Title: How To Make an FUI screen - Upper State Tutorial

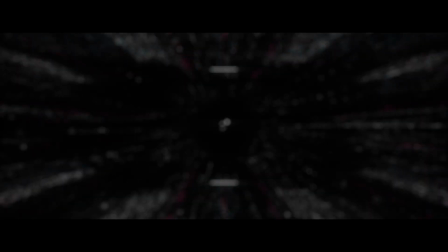[37:05]
And you know, you'd probably come in here, add some really cool glow, and add some like a pixelated screen effect maybe,
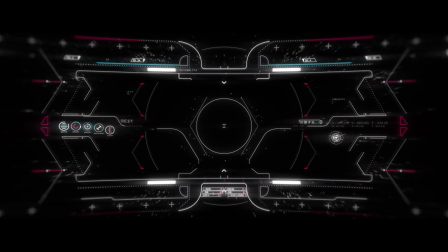[37:13]
and some distortion, and all those great little effects that kind of give it a little bit more sci-fi,
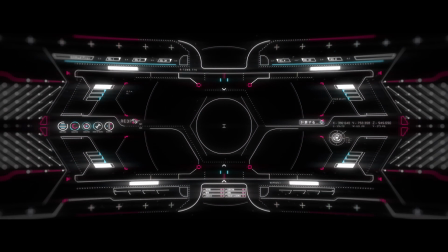[37:19]
a little bit more life. This particular FUI screen is just going to be for the end title on my short film,
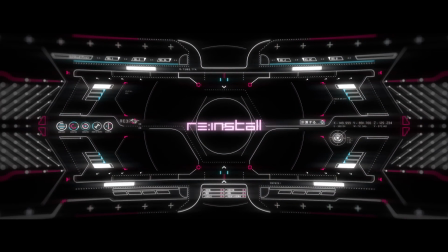[37:26]
so there really isn't any interaction with like an actor or something, you know, in the real world. So there's not going to be any other complex animations, but when I offset all of them, they will kind of build up and give it its own life.
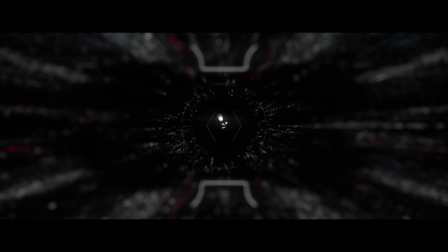[37:40]
And I think that kind of animated life is really what gives it character. So if you add, you know, cool movement, it's something that's simple, or you've got numbers running and different things that kind of blip in and out or change over the duration of a shot,
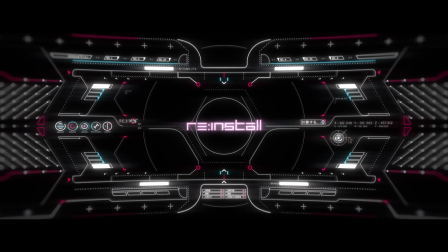[37:56]
it'll bring a lot more visual interest to your graphics. As you can see, if you take your time with the design, follow the functionality, you too can make an FUI screen fit for the big screen. I hope I've inspired you today to get out there and try making your own fictional user interface. Follow me on Instagram for more cool filmmaking stuff. Thanks so much for watching, and until next time, light 'em if you got 'em.